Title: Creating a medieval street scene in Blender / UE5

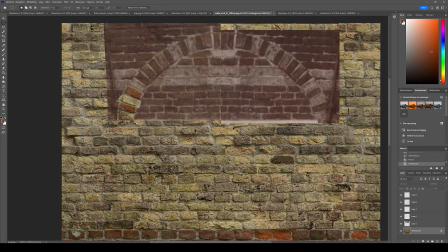I used a displaced texture to took some bricks from it and making this bow with all
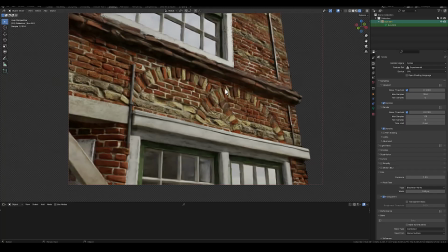different colors and in the final result you could see that it is a displaced arch ornament
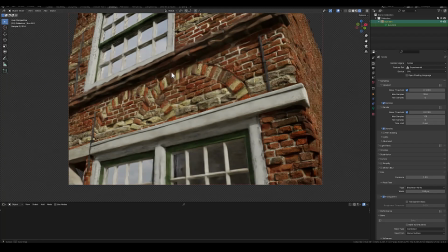when you get close to the render you can really see it is displaced with a sandstone border and a bow
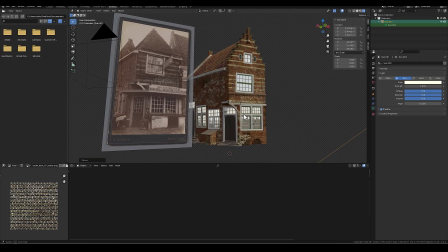and the original texture what is pretty complex to create but in the final result it
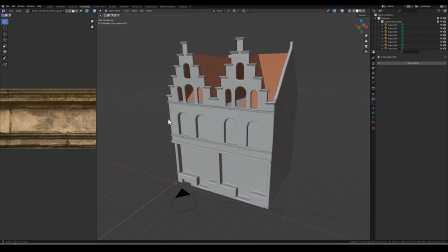looks amazing so some buildings are really complex like this one because it
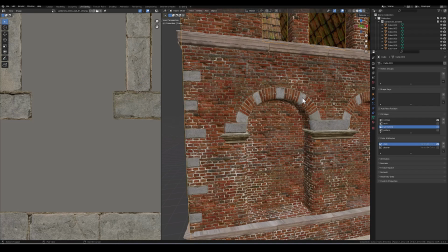has a left and a front side same here all types of arch ornaments
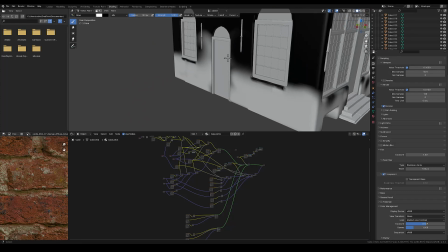it has a very complex front facade and for the sidewall i
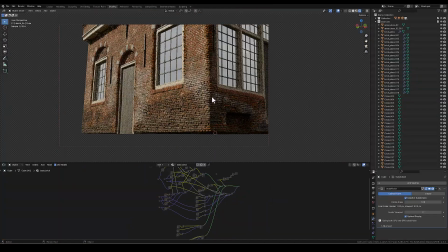mixed three types of textures a dark one a white one and a red one and they all have a different sort of displacement map what makes the shader
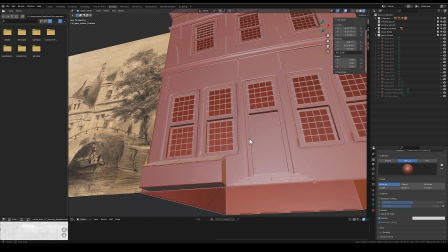very satisfying so i just want to show you some more buildings like this one i had just a glimpse of a sketch and i tried
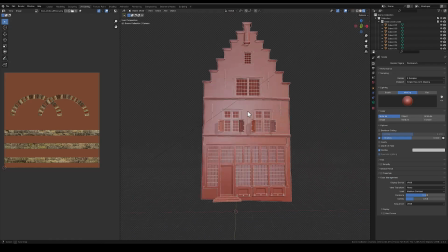to recreate it this was another building on the side which is pretty visible
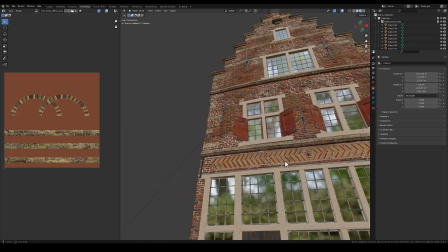and it has a very nice sort of ornament on the top of the
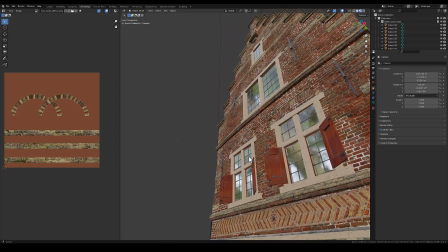windows and i made a photo scan of that and mapped this on the
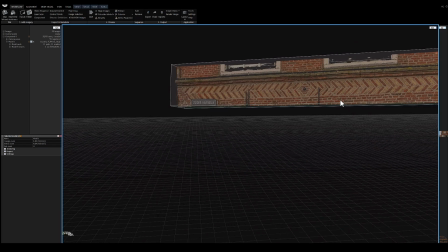building and yeah that's just simple parts what makes your building special and then we arrive at part number four and that is constructing the base
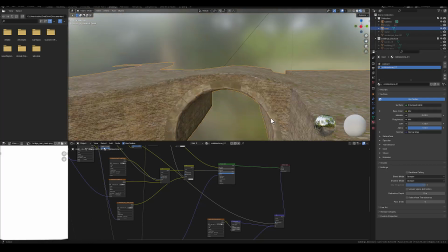so i started with blending two cobblestone textures and the hard part
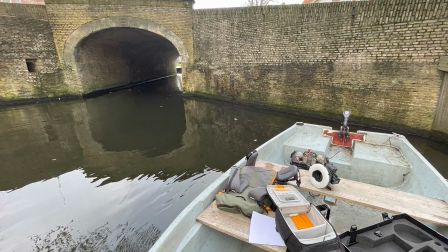in the scene it has a bow bridge so i had to find this in real life i made a photo scan imported this in reality capture and was
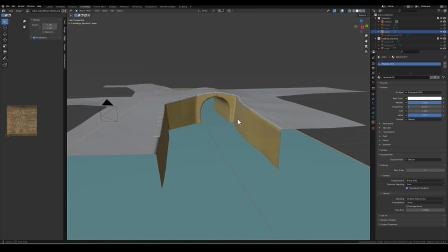able to bake this out project this on the bridge so i started surrounding this with some sandstone blocks
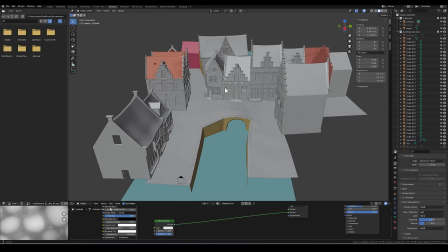and then importing all the main structures in the scene so slowly the scene gets some shape
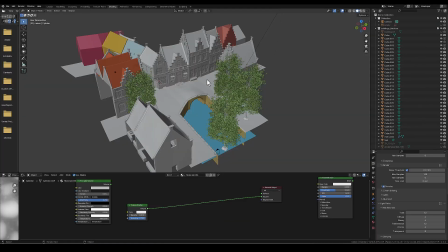in the scene in the background you can see i added some placeholders because i wasn't finished with the scene
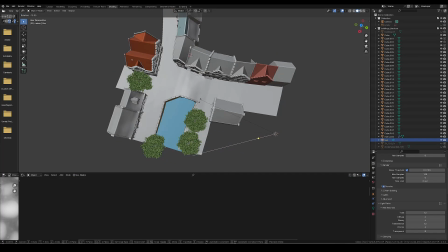yet then i imported the trees and the sunlight and started to play
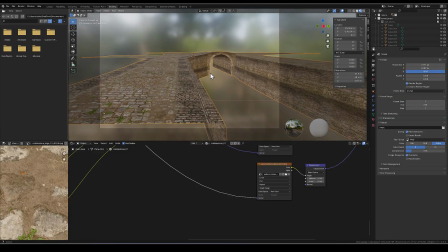with the environment lighting and i also updated the
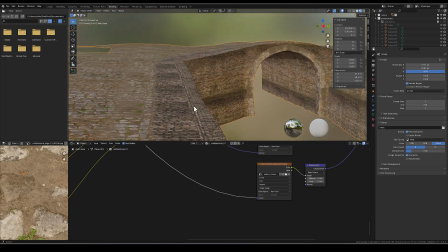base layer with adding some extra textures also some strokes for some nice
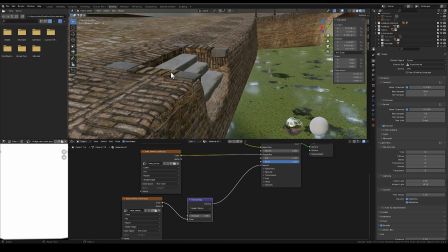details i spent some time on working on these side step that's nice
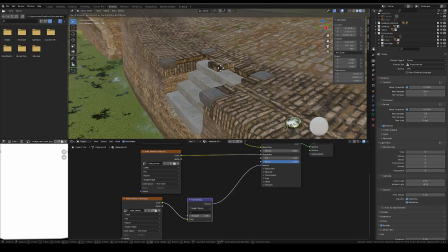for the composition in the scene that it adds some extra depth when making a render. So speaking of rendering let's go to render the scene in part number five.
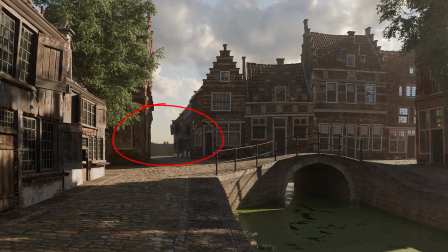So when making the first render the background was very empty and I had to make some new buildings
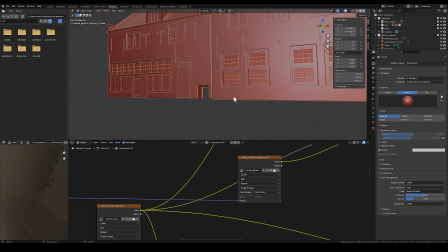from some reference files to fill this empty spot with two nice looking buildings.
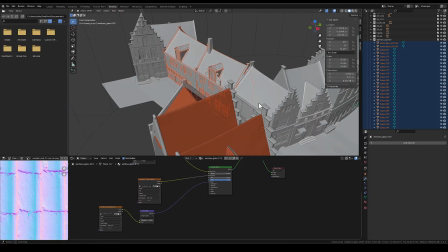So when they were finished I imported them in blender and when looking at the composition it looks way better.
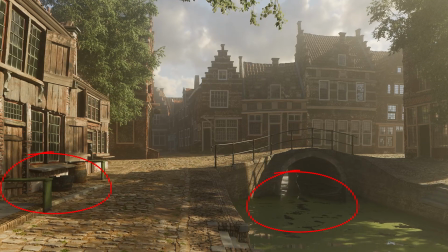So when making a new render the left and the middle part of the render looks a little bit empty so I
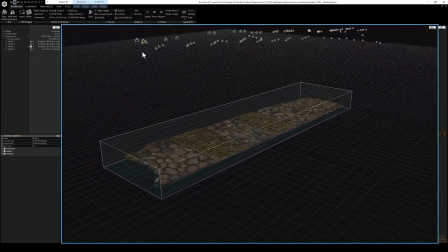went to the original location and I was able to photo scan some sidestep for the buildings,
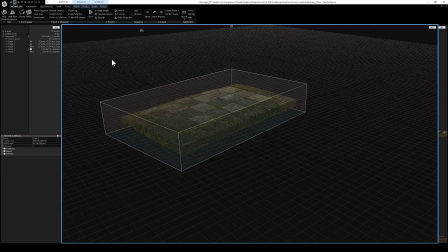imported these in reality capture and baked them out so I could easily import them in the main scene.
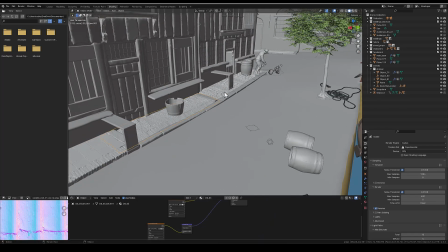So I needed some sandstone border stones to blend them easily with the cobblestone floor and then i
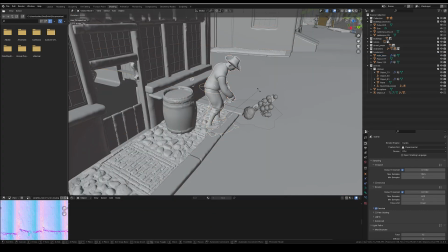imported the characters and animals and then it was time to make the final render so